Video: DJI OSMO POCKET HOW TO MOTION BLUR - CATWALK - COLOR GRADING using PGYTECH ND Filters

Oh man, I actually froze out trying to balance my Osmo Pocket in a hole in the asphalt trying to also balance my phone with a rock and I scratched my phone off my OnePlus 6. Welcome back. Hi, I'm Mauro and this is the right place for you if you want to start take great cinematics with your DJI Osmo pocket and also some other gimbals. A big shout out to my Fiat Stilo reaching 200,000 kilometers. It's time for a sponsored car review that I will be able to keep it. Let's get back to the main reason of this video. Always wear seatbelts. You never know when your 15 year old car might throw a faulty airbag on your face. Let's get serious now. Today we are talking about motion blur with ND filters, catwalk, ninja walk style and that damn scene like the cull profile that I would like to get role in the next DJI Mimo update. Let's talk about motion blur and how to achieve the best possible smooth footage with your DJI Osmo Pocket using ND filters.
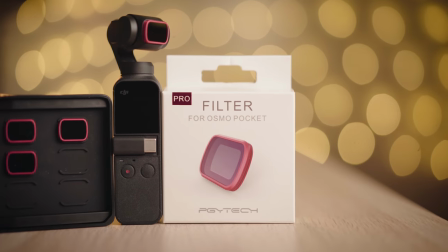(1:27)
PGI Tech came in for this tutorial with the 4-pack ND polarized filters for the Osmo Pocket.
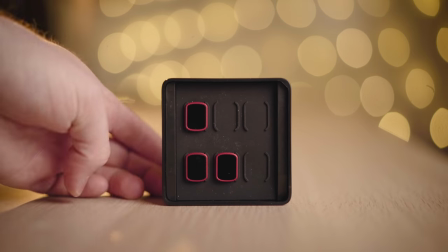(1:33)
They came in in a great magnetic design case with a great colorful build quality.
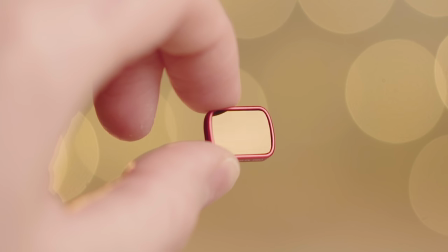(1:38)
They use German Scott optical glass and light CNC aviation aluminum ring that don't interfere with the gimbal startup procedure.
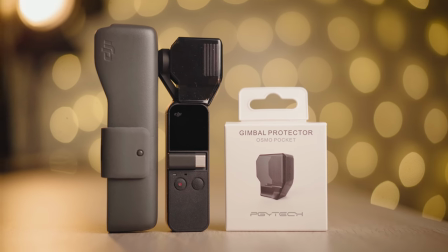(1:47)
PGI Techs makes a lower profile gimbal protection adapter to protect your 3-axis gimbal if your Osmo Pocket case is too big for you.
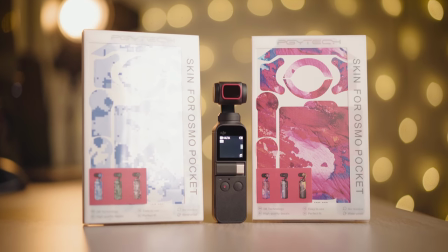(1:55)
They have also great skins to personalize your Osmo Pocket and if you want to check them out there will be a link in the description to do so.
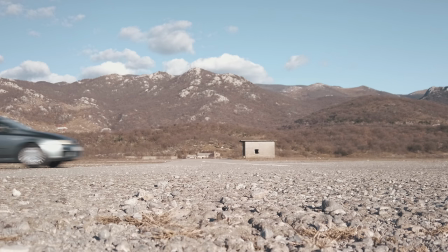(2:02)
Let's take it finally to the motion blur effect. Motion blur is the amount of blur effect in between the frames that you are able to achieve in a motion picture. Let's make it simple.
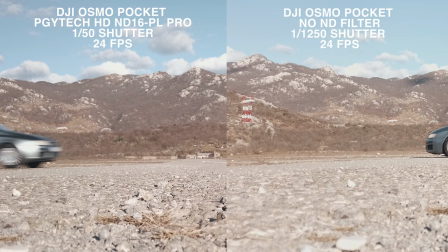(2:12)
In this test on the left side I'm using the PGI Tech ND16PL to get a 4 stops down of light and to get a lower shutter speed. On the right side I am not using ND filters and the shutter speed is really high. I am filming in 24 frames per second so I'm using 50 shutter.
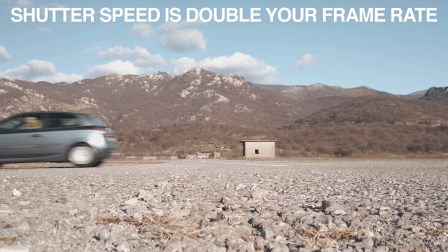(2:28)
Remember, your shutter speed should be always as double as your frame rate And you should match the light conditions with the ND filters Let's get you a fast flyby of my silver Ferrari
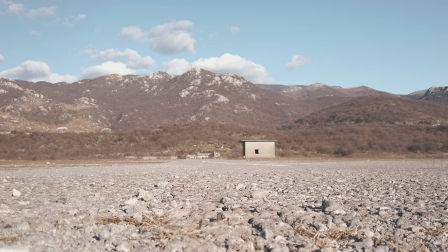(2:41)
What did you notice?
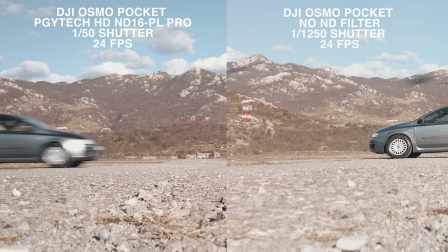(2:43)
Let's get past again in a lower speed At the left side you can notice that you can get a flow motion effect Where my silver Ferrari doesn't freeze in time And you can't notice my beautiful face On the right side of the image you can get my Ferrari Leica still picture in every
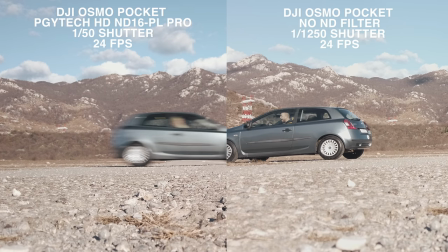(2:58)
frame without the motion blur The footage will look stuttery and without that motion blur feel in your eyes And you can have a true understanding of
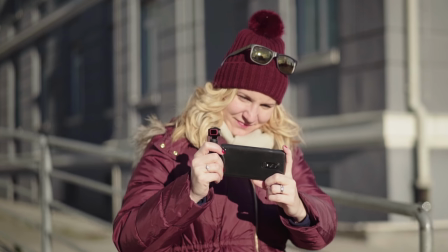(3:06)
my beautiful face This is why the use of handy filters is a must lowering your shutter speed to the double of your frame rate to get that cinematic feel a lot of you guys asked me about my catwalking and And how do I achieve it also with my other gimbals? My pregnant wife always supports me and she went out again. Well, we were already out, but it sounds like more work if we went out again.
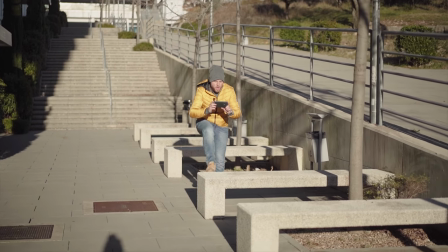(3:31)
So we went out again faking the already out thing that we were involved.
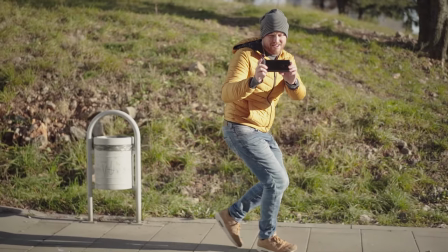(3:36)
Catwalking or ninja walk is just a method to avoid the visible steps in your z-axis.
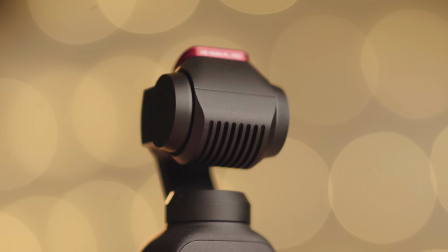(3:41)
Because the Osmo Pocket has a 3-axis gimbal that doesn't smooth the z-axis.
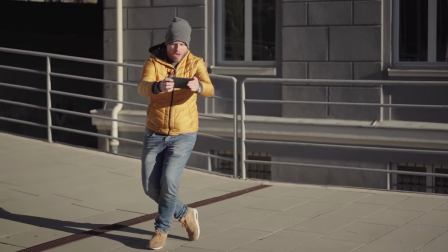(3:45)
Amortizing your steps by learning the bend knee technique with your muscles tense but movable.
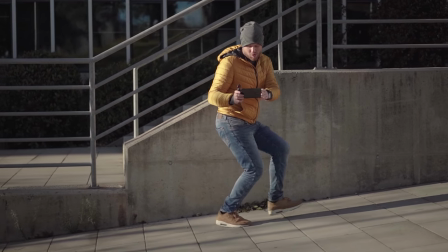(3:51)
Think of them as a suspension. Roll your foot gently from the heel to the ball of your foot.
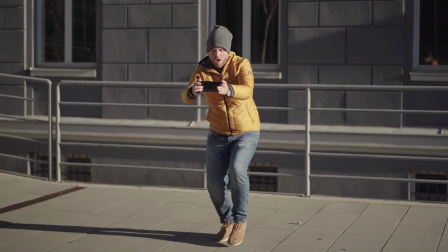(3:57)
All you need to do is practice that walk around in different patterns and you will notice that your videos get smoother and smoother every time.
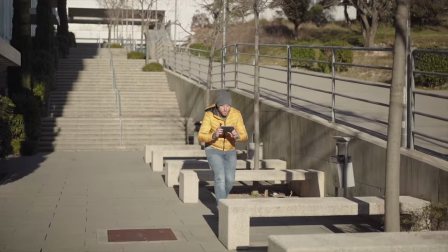(4:05)
When you feel confident, try to climb stairs, run over obstacles and try even running.
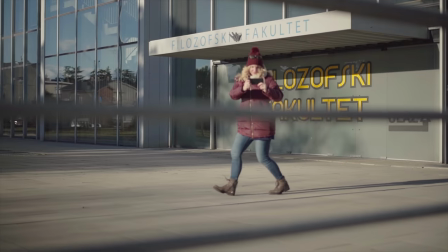(4:10)
I actually teach my wife for a perfect ninja walk in a couple of days, even with the Ziontech Wibby Lab. Well, go out and start learning the catwalk ninja walk without hesitation.